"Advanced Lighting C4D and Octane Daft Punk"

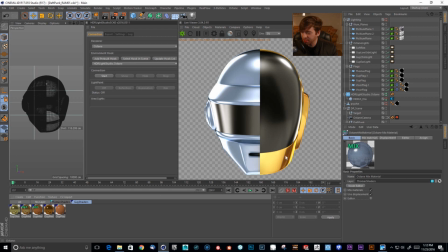[16:22]
Just because I wanted to get all of these colors and tones, and having the fall off from those different colors be pretty sharp, and I wanted to be able to control all of that. So let's just excuse me. Let's start out with the plastic.
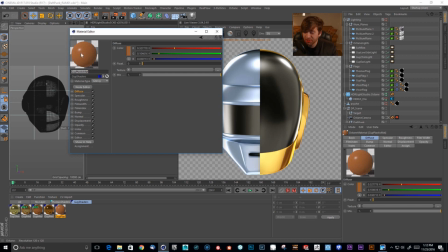[16:39]
So with the plastic, I'm just using a kind of base color, if you will, to kind of get the overall orangey and yellow inside of his mask. Okay, so it's leaning way more red than I thought it was.
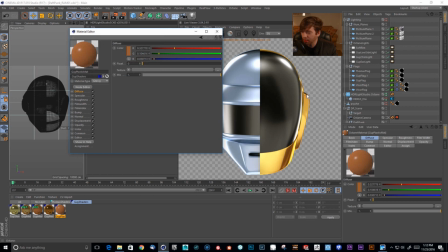[16:54]
But that's just kind of like this base tone that you barely see through on some of these glancing kind of parts right here, down here. A lot of it's the metal too that's coming through. So then I'm kind of roping off the color to not be so reflective.
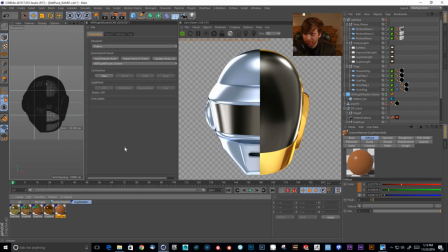[17:12]
This is kind of like the base layer, and 1.7 is what I'm using here. Okay, so if we look at this first mix material,
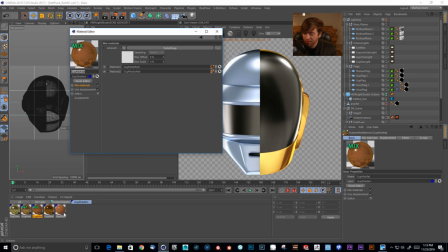[17:21]
this is going to be a mix between this plastic and this metal right here. So just to confirm that, yes, you can see guy metal matte and guy plastic matte, and that's where they're going right here. So let's step through the metal. Again, this is just going to be almost exactly like Thomas's.
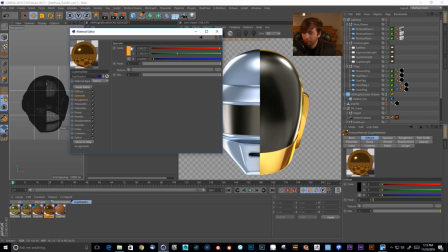[17:40]
So we're using a really orangey color to pick up some of the reflection. And then we're a high index value, and we're mixing with a fall off map that has been tweaked. Okay, so let's look at what this looks like on guy's mask.
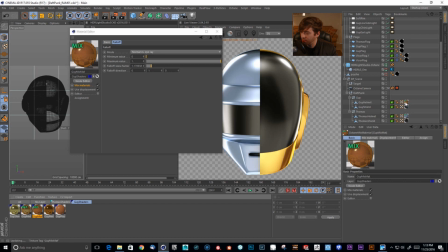[17:56]
If I just drag this over and drop it. So this is what I arrived at. And in my thought process, I'm like, oh, okay, well, we're getting some orange, we're getting some yellows, we're getting some deep browns.
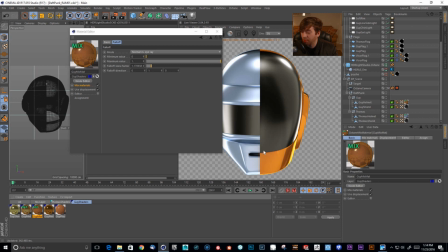[18:10]
But I'm not still seeing, if you look at the album artwork, I'm not seeing that brightly intense yellow that should appear on some of these facing angles and stuff. So I could maybe try to do this with a gradient or try to mix it with a fall off,
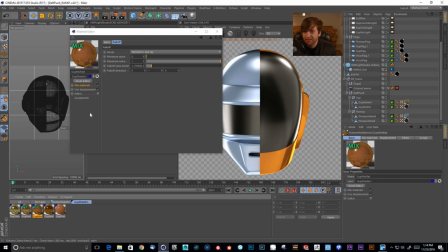[18:28]
but it's just so fast and easy just to create another level of a mixed material, okay? And I'm just going to have this top shiny level to bring out the yellows in the forward facing faces right there. Okay, so let's look at that really quick, and you can almost see it from the preview.
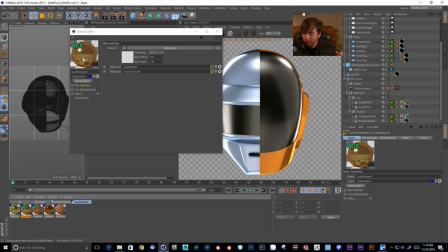[18:47]
You can see that top shiny coat right here that's coming through, and then the edges will be the points that I really like about this being this angle right here.
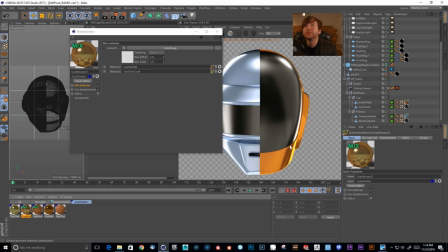[18:59]
Okay, I hope that makes sense. Please leave any comments in the comment section below if you have any question about that, because it's really hard to explain, but hopefully me just dragging this onto the helmet will illustrate that.
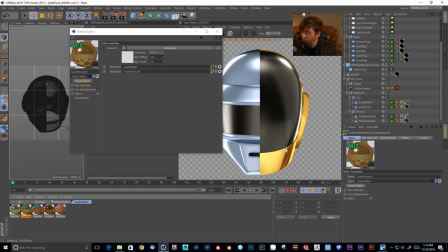[19:17]
Okay, so I'm still retaining what the shader was doing in this portion, but then I'm getting the yellow kind of shining through on these forward facing angles. Okay, and these are the normals and the angles that are facing the camera.
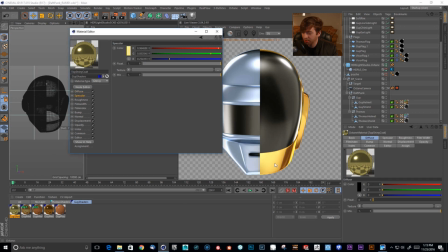[19:33]
I'm trying to pump this specular color into that and having a fall off here with the light placement. Okay, just to see the index, it's very reflective, but I'm using the fall off to just choke that so I can only get the parts that I want to show up.
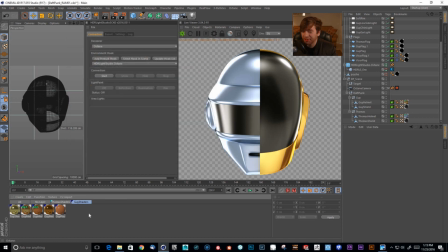[19:51]
Okay, so I hope I explained that well enough, but again, just leave a comment in the comment section and I can get back to you about specific questions.
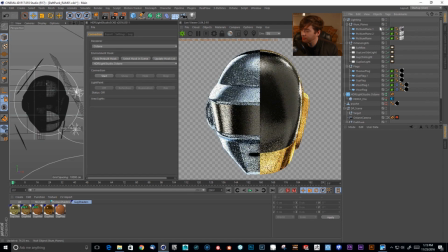[20:02]
Okay, so let's step through what this madness is that I'm setting up.
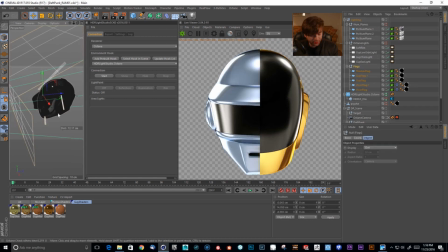[20:09]
Okay, so flags. Like I said, I flagged most of this in HDR Light Studio to make these sharp reflections and cut the lights off. But I'm using flags like extremely close to the model
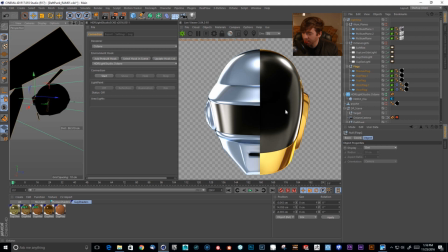[20:25]
just so that I can eliminate as much reflection on these helmets as possible.